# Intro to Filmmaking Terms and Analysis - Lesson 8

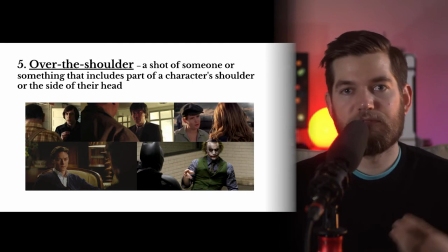12:19 Again, this could be part of their shoulder, part of their head, but it's always referred to as an over-the-shoulder shot, an OTS. You can see that the rule of thirds applies, especially in an over-the-shoulder shot. You want to make sure that you're not leaving a bunch of space on the sides of the frame.
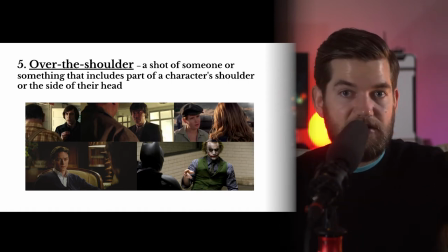12:37 You want to put your characters off-center so that one character is on the left part of the frame and one character is more to the right part of the frame. An important part of continuity editing is the concept of eyeline matching.
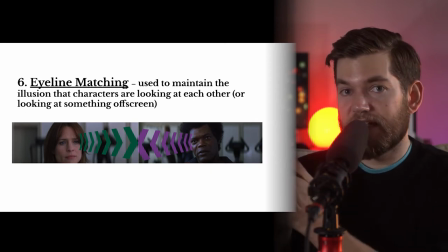12:51 You don't want to cut two shots together with characters looking in the same direction if they're supposed to be looking at each other. Otherwise, if I'm looking right, and then you cut to another character looking right, it won't look like we're having a conversation.
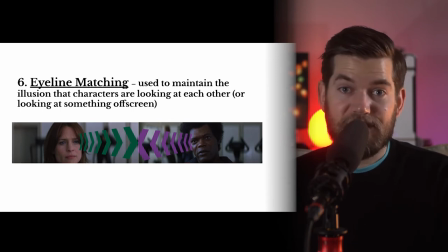13:05 It will look like we're looking away at the same thing. And if that's not your intended purpose, then you need to remind yourself about eyeline matching. Not only is it the direction left or right, but where they're looking on the side of the frame is also important to make sure that the shots match.
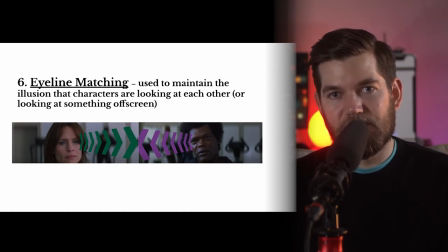13:23 You can see that these two shots match exactly. So it looks like the characters are looking directly into each other's eyes when you cut from one shot to the other. Again, eyeline matching is used to create the illusion that characters are looking at each other. It can also be used to match the character's eyeline to an object that they're looking at.
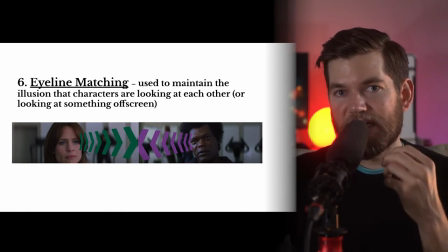13:42 So if they're looking at something off screen,
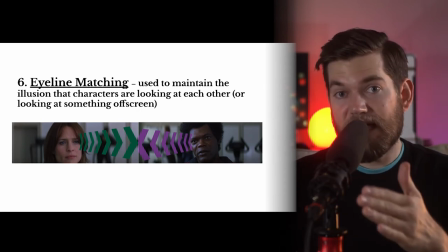13:45 you want to make sure that their eyeline matches with the next shot that you get of the object that they're looking at. And that brings us to a term that I've mentioned a couple times already, shot-reverse-shot.
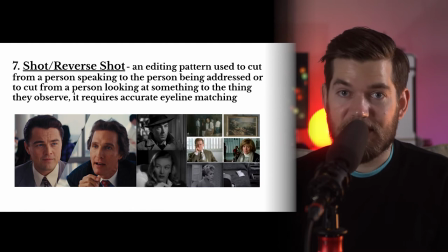13:58 This is a very important concept for you to understand. Shot-reverse-shot is an editing pattern that's used to connect two shots to each other. It's used to cut from a person speaking to the person they're speaking to, or to cut from a person looking to what they're looking at.
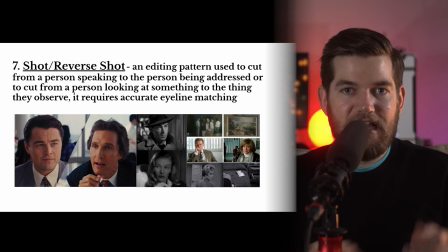14:16 It requires accurate eyeline matching. Again, in order for your editor to create a shot, reverse shot, your director and cinematographer and actors have to cooperate to create eyeline matching in between shots.
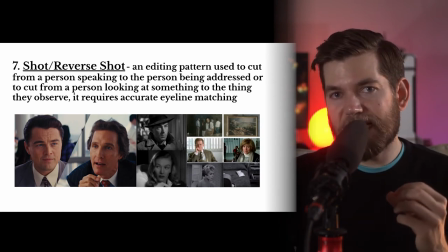14:31 So if you are a director, you want to make sure you're directing your actors to create an eyeline match. You want to look at the frame that your cinematographer is creating and direct your actors based on the previous shots.
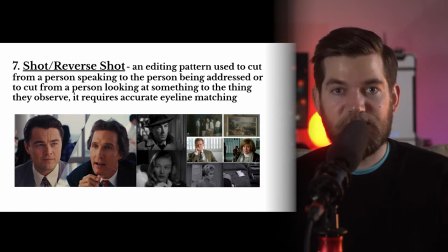14:43 This is something that you want to keep in mind constantly when filming dialogue scenes to ensure that your characters appear to be having conversations with each other between shots instead of looking off in different directions. In the left example, you can see a classic example of eyeline matching.
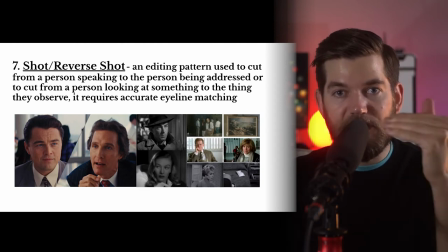15:00 The characters are looking in opposite directions, but they appear to be looking toward each other, matching the eye lines between the two shots. As the editor cuts between those shots, we as an audience understand that they're looking at each other.
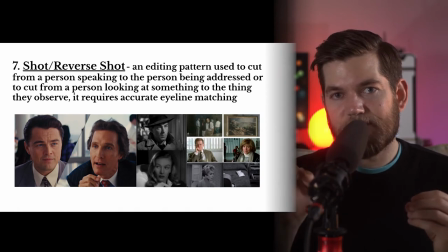15:14 In the middle black and white example, you can see this is a little bit more complicated. When the eye lines are angled, they should still be opposite. So one character is looking up and to the right, while another character is looking down and to the left.
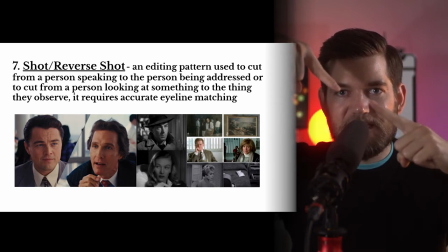15:27 But their eye lines will match up when editing because of that opposite look toward each other's direction. In the top right example of the woman looking at the painting, this is a little bit easier to understand. We're about to look dead on straight at a painting.
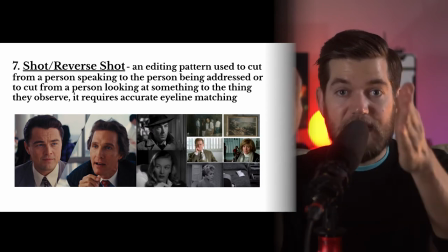15:43 So the woman is looking slightly off camera, not right into the lens, but slightly off of the lens. And then the editor cuts to an insert shot of the object she's looking at.
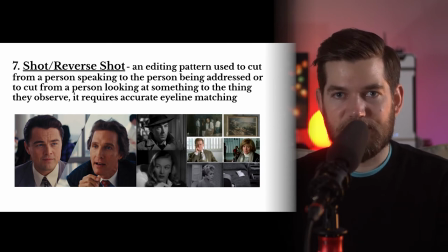15:55 In the example on the right from Fargo of the man and woman in the office talking to each other, they're looking just off camera, not right into the camera. The man is looking slightly to the right side of the camera, and the woman is looking slightly to the left side of the camera.
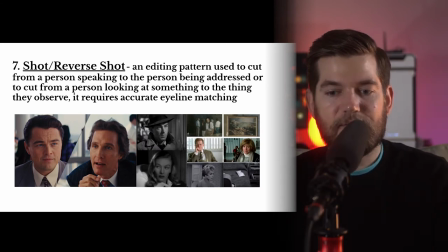16:11 The opposite looks, but both looking toward the camera as the editor cuts. The man is positioned on the left side of the frame, looking to the right. The woman is positioned on the right side of the frame, looking to the left. And then the editor is able to combine these shots together in shot, reverse shot.